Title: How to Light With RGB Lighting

rosco color gels these were an absolute lifesaver when i only had a daylight source looking at them i'm not sure if you've seen them in videos before some of them are in rougher shape than others but you've
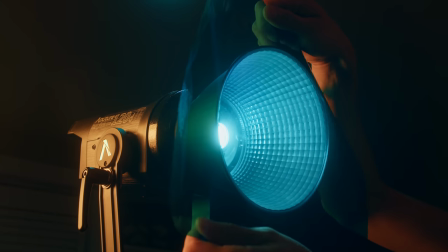437s
got all of these different colors to where i would just clip them on the front
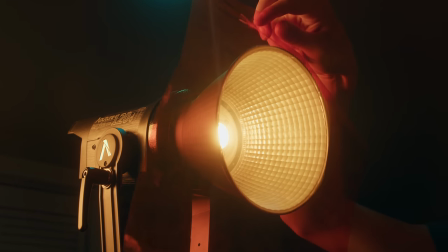442s
of my 120d or the 120d softbox it has a clip or a
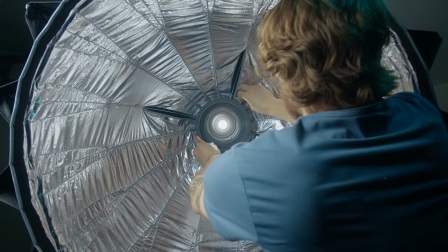447s
magnetic clip that goes in the bowens mount inside the softbox where you can just clip gels in
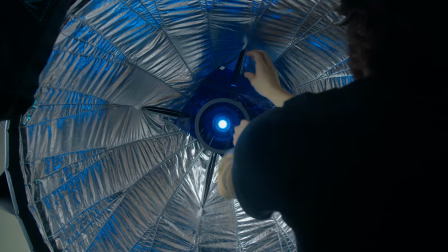453s
front of your daylight source so getting rgb looks using things like gels are an easy solution for just working with the daylight source and one thing that is phenomenal about the nova especially is that inside of slink you have a selection of Rosco gel is exactly like this so that's the color effects kit I bet you it's got something along the lines of that yeah so you've got the red you've got all of these different options the yellow blah blah blah so on and so forth doesn't look that bad like you would in this gel packet there but if you don't have any RGB lights gels on the front of your daylight source is an excellent alternative. Okay, so with that said, we've talked about analogous colors. We've talked about complementary colors. What other options are there? One of the big ones is monochromatic. And monochromatic, you may hear from black and white, but that's really meaning one color. So if we wanted to go for a monochromatic scene here, what are you picking? Blue, green, red, green? I like it. Perfect. So let's go over,
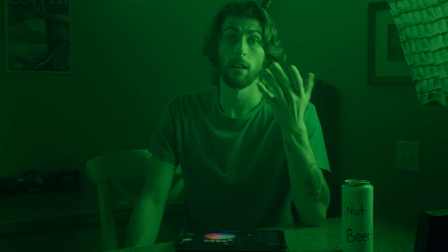522s
pick a nice green over here, match that with the MCs as well and now we're looking at a one color scene now the one thing with monochromatic scenes is that I have found personally is that the eye of the viewer will tend to adjust if there is just one
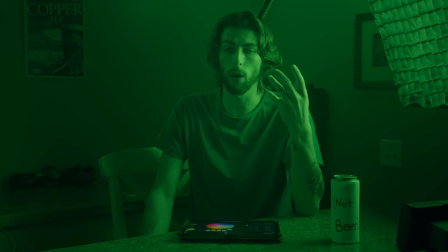539s
color it'll kind of change to it so if you're starting to look at me you may notice that it's starting to look a little bit desaturated or you don't notice that really strong green feeling that you did before and that's because your eyes are starting to adjust to that because they don't have a reference color like let's say a red over here.
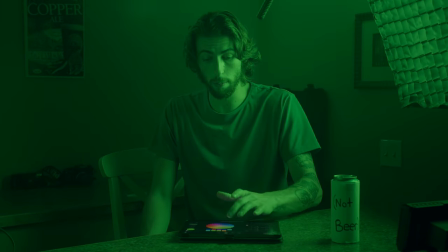559s
Now I look very green but if you go back to here on that background light
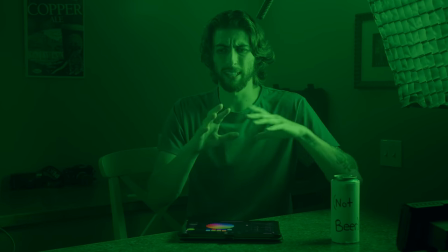564s
you're gonna again start to adjust to just being this kind of gray desaturated look.
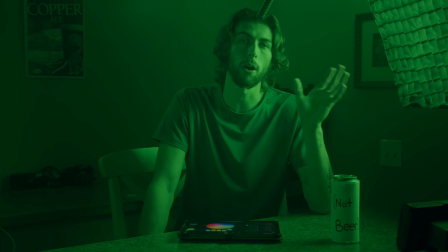569s
So one thing I've found not always but with monochromatic scenes is that if you don't have a
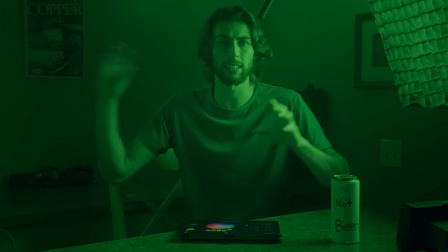574s
reference color or a contrasting color or something to keep everything I guess balanced if you want to put that poorly you start to get this grayish desaturated look that's why I always like to have some
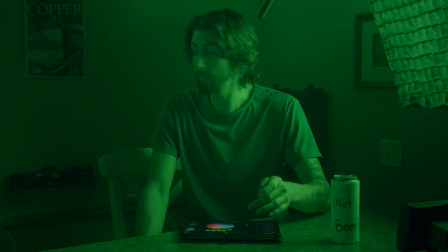587s
sort of contrast with let's see what do we have here green let's
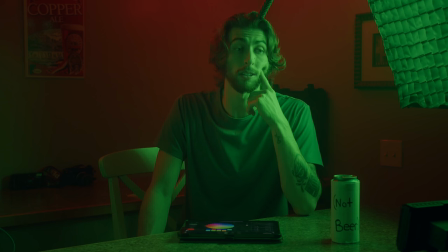593s
go for red because that's a complimentary color but it looks very Christmassy
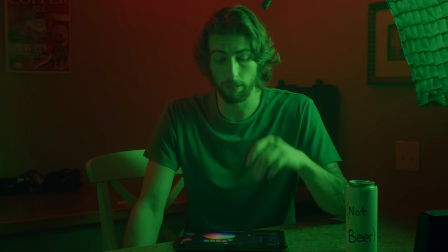598s
I guess that's why Christmas is so great I guess I should probably fix this now so let's go back to That looks a little bit better.
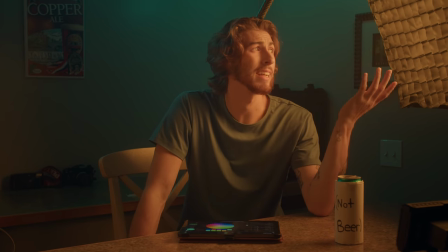605s
This is my favorite, I love it. It's just something about like fluorescent against this sodium vapor look that just makes my heart warm. So I put together this video on a whim, one because I'm just incredibly busy and I've been also shooting with RGB lighting all week and all month really, and I've been absolutely loving it. So I know that I've been getting a lot of questions as far as camera settings, color contrast, things like that. So I thought it would be a great video to put out this week to touch on that. And I want to talk about my scene for a minute just to talk about what I've got going on because a lot of you are always curious of my talking head. Back here, I've just got those MCs like I've been telling you.
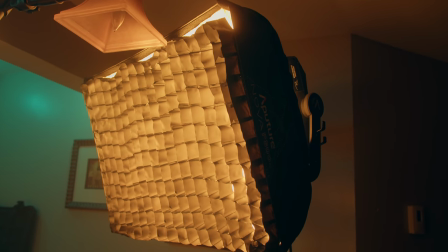643s
I've got the Nova with a softbox that you can kind of see here and a grid over that just because you can see you're
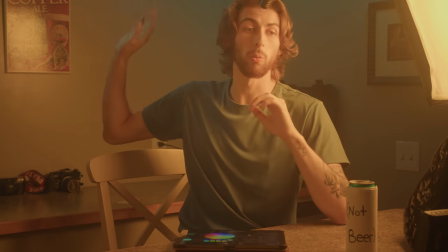651s
getting this crazy amount of spill all in the background without the grid and then you don't have that fluorescent backlighting contrast look.
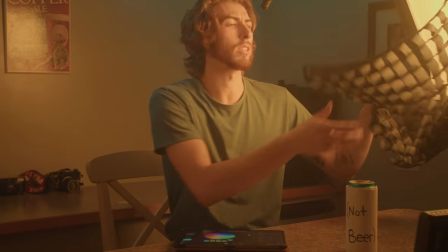659s
So I took the grid.